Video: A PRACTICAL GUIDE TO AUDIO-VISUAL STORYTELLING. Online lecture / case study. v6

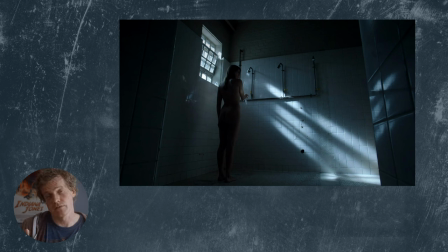Now, this shot actually sets up a sequence of look-see patterns, which you might also know as the Kuleshov effect, and Alfred Hitchcock called it pure cinema, which is where you see somebody watching something,
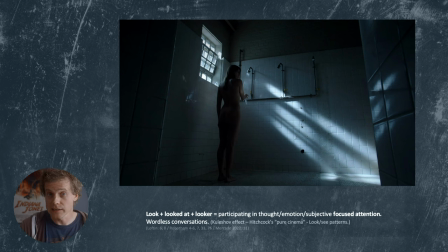see what they're looking at, and then cut back to the person looking, and then you are interpreting their facial expression through what they just see. And not only that, you are participating in their thoughts and emotions about what we just saw.
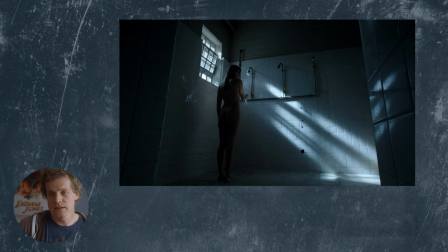And in this instance, she is being observed in a wide shot.
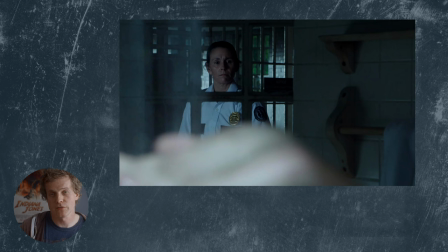Then we cut to her being observed by another person of authority.
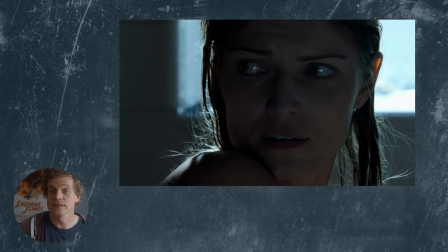And then we cut back to how she feels about being observed and being without control of her own destiny at this point. And this image also really clearly shows the importance of a catchlight,
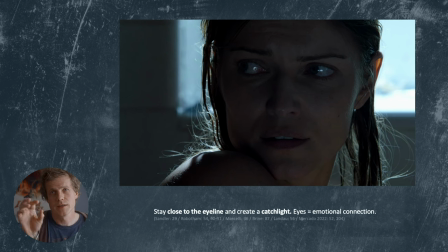because our eyes as humans are drawn to the brightest area of an image instantly. Also the most colorful part, but that doesn't really apply here. But if you want to guide someone's eyes to the eyes of the actors,
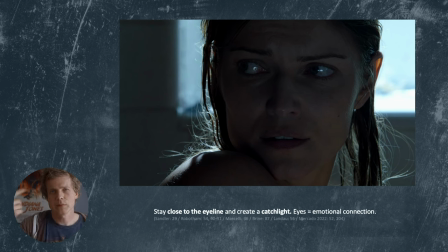which is, you know, where the acting lives, you have to make sure there's a glint of light in their eye, because our eye is made out of mostly water, so it's very easy to get it to reflect something. So stay close to the eyeline and create a catchlight.
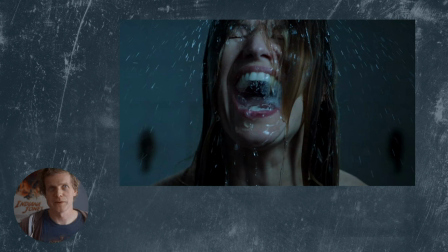Okay, and now we get to one of my favorite things about this sequence, which is evocative imagery, which is not real images, but images that create a mood and a tone that colors the scene.
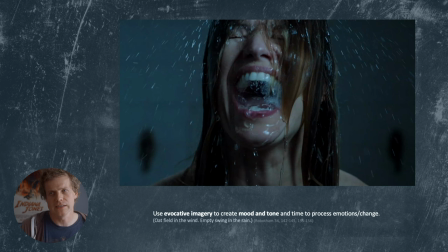Because I think we all agree that she is not actually standing there and yelling as she's having a shower. This, because of the lack of sound and the slow motion, we're quickly interpreting this as her feeling about the scene and not what she's physically doing.
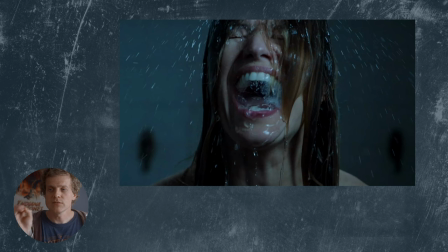So this gives us audiovisual exposition. Instead of her having to say to someone, "I don't like being in jail, it makes me upset," we are seeing it and we're feeling it. And because we're back in a close-up that's physically close and close to her eyeline, we are participating in that feeling.
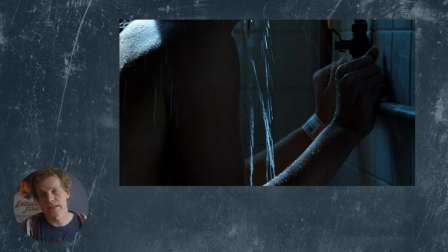Another good way to show how somebody's feeling is through body language and hands. So eyes, face, hands, and body language is how we capture this. And Alfred Hitchcock says that someone's hand shows their inner life.
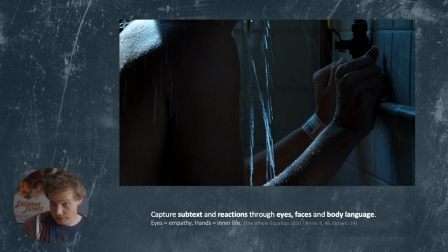And as you can see in this image, her inner life is clinging on for dear life and feeling very upset about where we are.
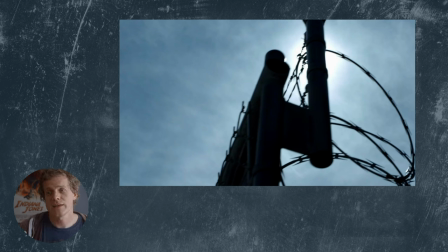And then we go back to more evocative imagery, and as you can see, these images are actually a point of view shot, which puts us in the position of being inside the prison. Instead of a wide shot of, look, a prison, it is you are imprisoned.
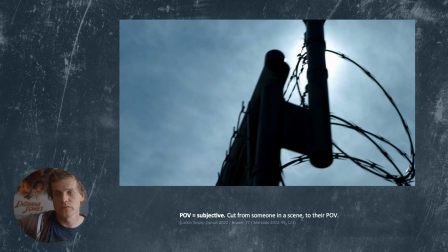Outside there is something warm, something good, but you're trapped by the fence, which is big and black and scary, and you can't get to it. And again, aligning us with her experience of being in jail.
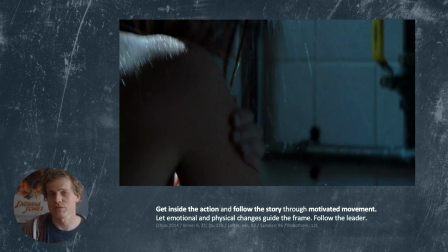And then we get inside the action and follow the story through motivated movement, which is one of my favorite things to do. The camera is now following her movement around it, and we've also moved to handheld.
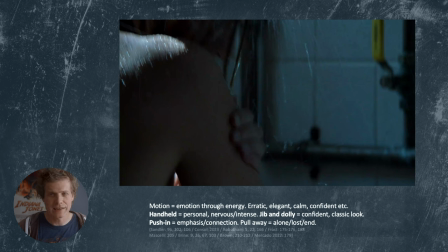And as we just talked about, motion equals emotion, and handheld has a nervous, personal, intense feeling about it. And we're letting her body movement guide her where we're looking, and her body language is telling us how she's feeling.
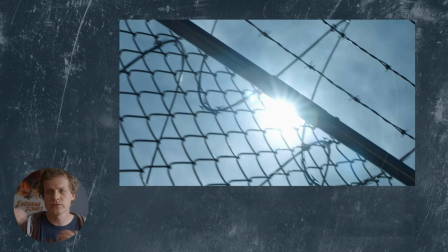Back to more evocative imagery, and we're starting to use juxtaposition to really tie these two scenes together now.